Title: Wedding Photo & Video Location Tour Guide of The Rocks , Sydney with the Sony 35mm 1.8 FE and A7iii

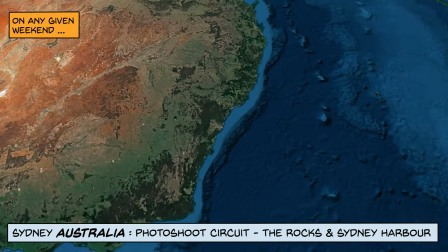0:00 On any given weekend here in Sydney, Australia, hundreds of weddings take place, and some of them right on the harbour shores.
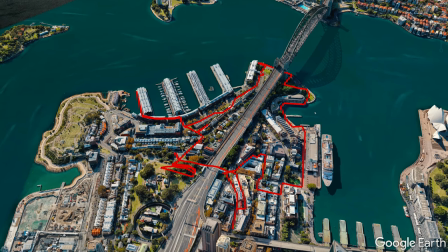0:09 You'll often find many wedding parties lined up together, waiting patiently for their turn to capture the perfect photo.
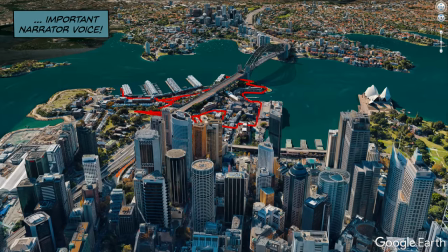0:17 One of the more preferred locations for photos and videos is at a place called The Rocks,
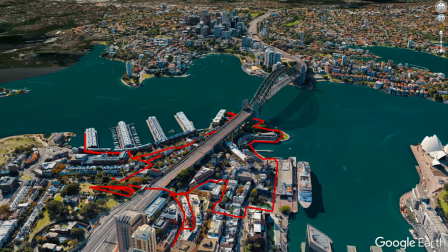0:25 a popular destination for tourists and locals alike. Okay, we have arrived at Wedding Central, which is The Rocks in Sydney, just next to the Sydney Harbour Bridge.
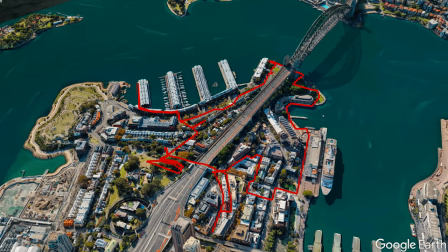0:37 Now, normally on a Saturday afternoon like it is now, it'll be full of weddings. We'll call it a wedding circuit. And this is a good place to start, actually.
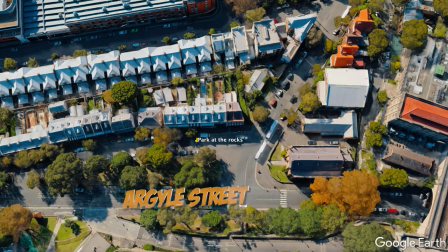0:45 Just parking on top of Argyle Street. And we'll do a full circuit from here. We'll call it the Wedding Sushi Train. Now, normally, like I said, it's quite busy. It's so full of weddings that you'll walk past other videographers. Hey, other photographers, hey, what's up?
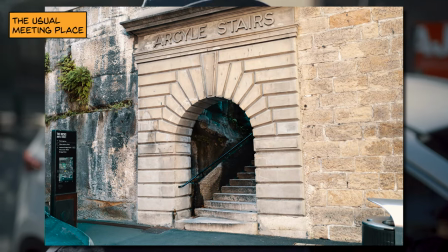1:00 It's like a bus depot. Got my wedding party, hey, how you going, hey? So for today, I'm just gonna use the one lens and I've got it on a gimbal. It's not perfect for vlogging, but if I hold it far enough away, it'll be fine. We won't do this very often. It's all about the location today. And I'm gonna use the Sony 35mm 1.8 full frame. It's so new that I don't have a filter for it yet, but we'll do a proper cinematic video later.
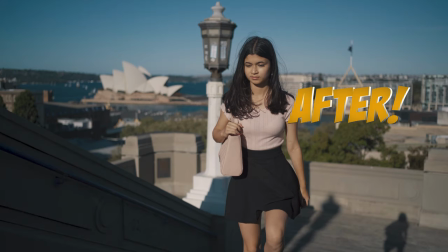1:25 This is all about the tour. And lastly, we're going to use my HLG to Rec 709 proper conversion LUT. So check that out, that's in the description below, and we will get started. I think that's about it.
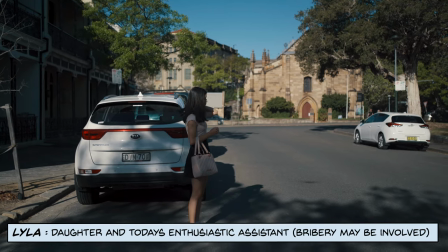1:38 Let's go. Okay, we've got 2 hours in the meter, which hopefully is enough to get this all done.
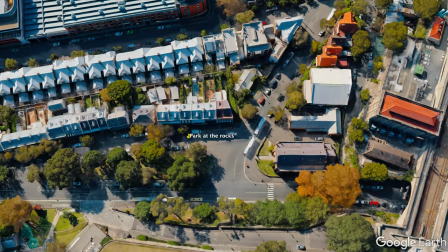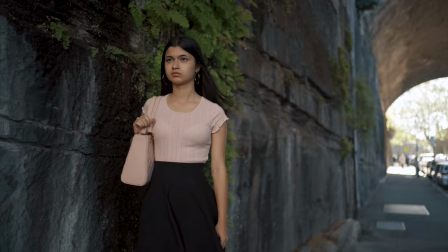1:53 And we start on Argyle Street, this archway here. So people use this wall here for leading lines, wet or dry.
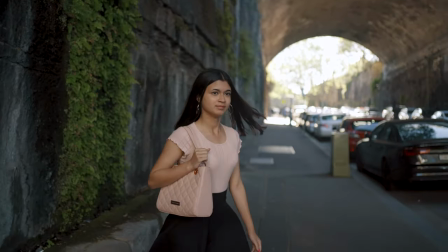2:02 All right, jump down. This is the entrance to one of the more popular alleyways.
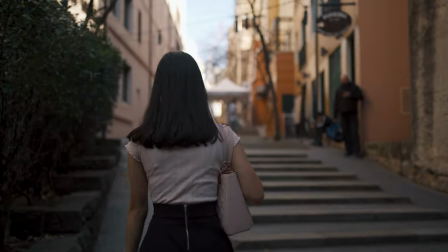2:08 Let's head on in there. I've seen so many weddings in here that it looked like New Year's Eve.
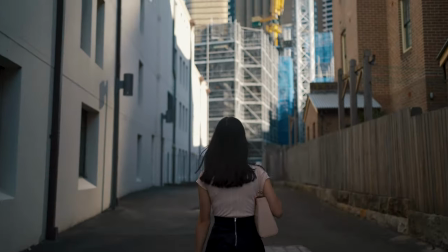2:19 Wow. There's a bit of construction going on here, so I don't think you need the widest lens.
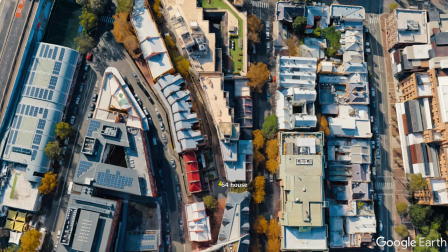2:29 All right, go and stand on those stairs.
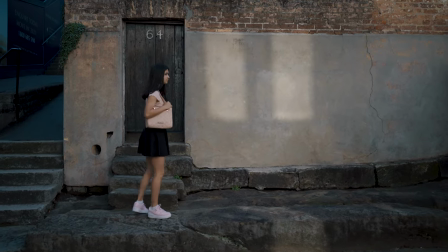2:32 So this weird little house here, number 64, for some reason, just brighten it up, for some reason is really popular.
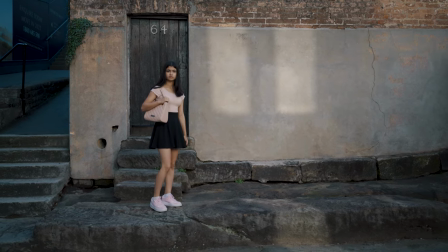2:40 And I honestly don't understand why,
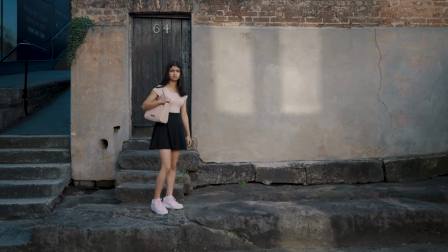2:43 but I'll be here for a few weddings every year in this particular spot.
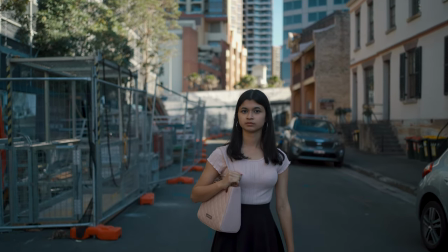2:54 Just here's fine. Right, well, I didn't expect it to have construction and look so ugly, but trust me,
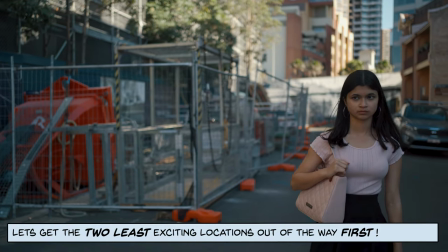3:02 when it's not here and construction is finished, it's actually a good spot for weddings.
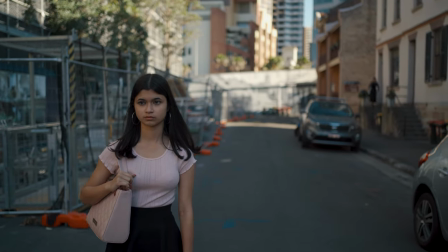3:07 You can park your cars, the wedding cars, right there in front of that mural. Let me get that in focus there.
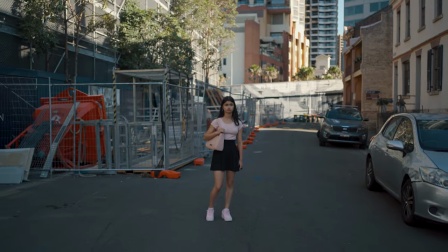3:13 But obviously today isn't the best. All right, let's go.
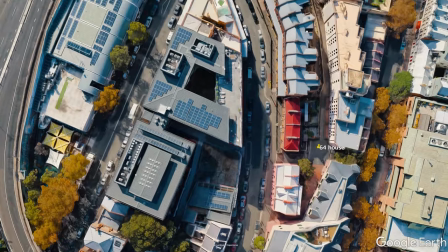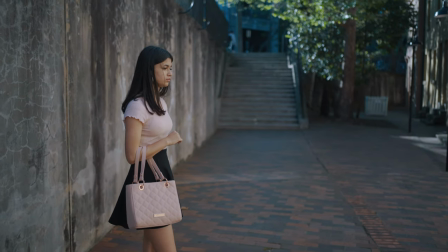3:23 Okay, this spot here is actually one of my secret spots. It's just underneath the Australian Hotel, I don't know if you can see it up there.
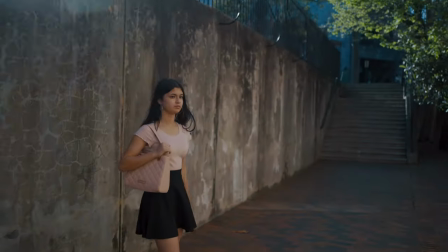3:33 But even on a busy day, you can get down here and it's nice, even lighting, and it's away from the riffraff.
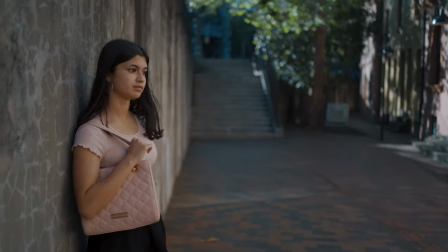3:40 So you can just, you know, you can lean up against the wall. Once again, get some nice perspective here at 1.8, so that's a great shot.
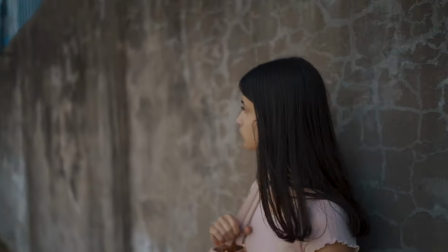3:47 And you can even come around this side and I think there's even more to work with.
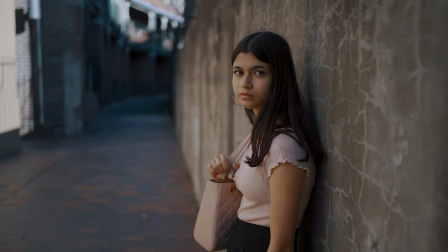3:55 Darker and then look this way. Darker in the background and brings up the foreground there.
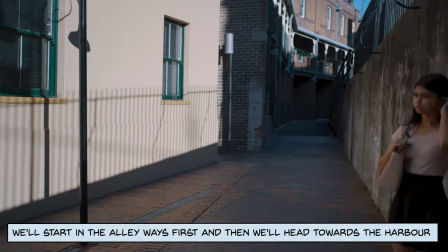4:02 And there's also this wall here which will bounce light back nicely. But yeah, on any day, the lighting is quite even.
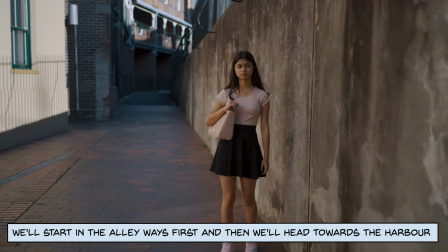4:09 Come this way for me.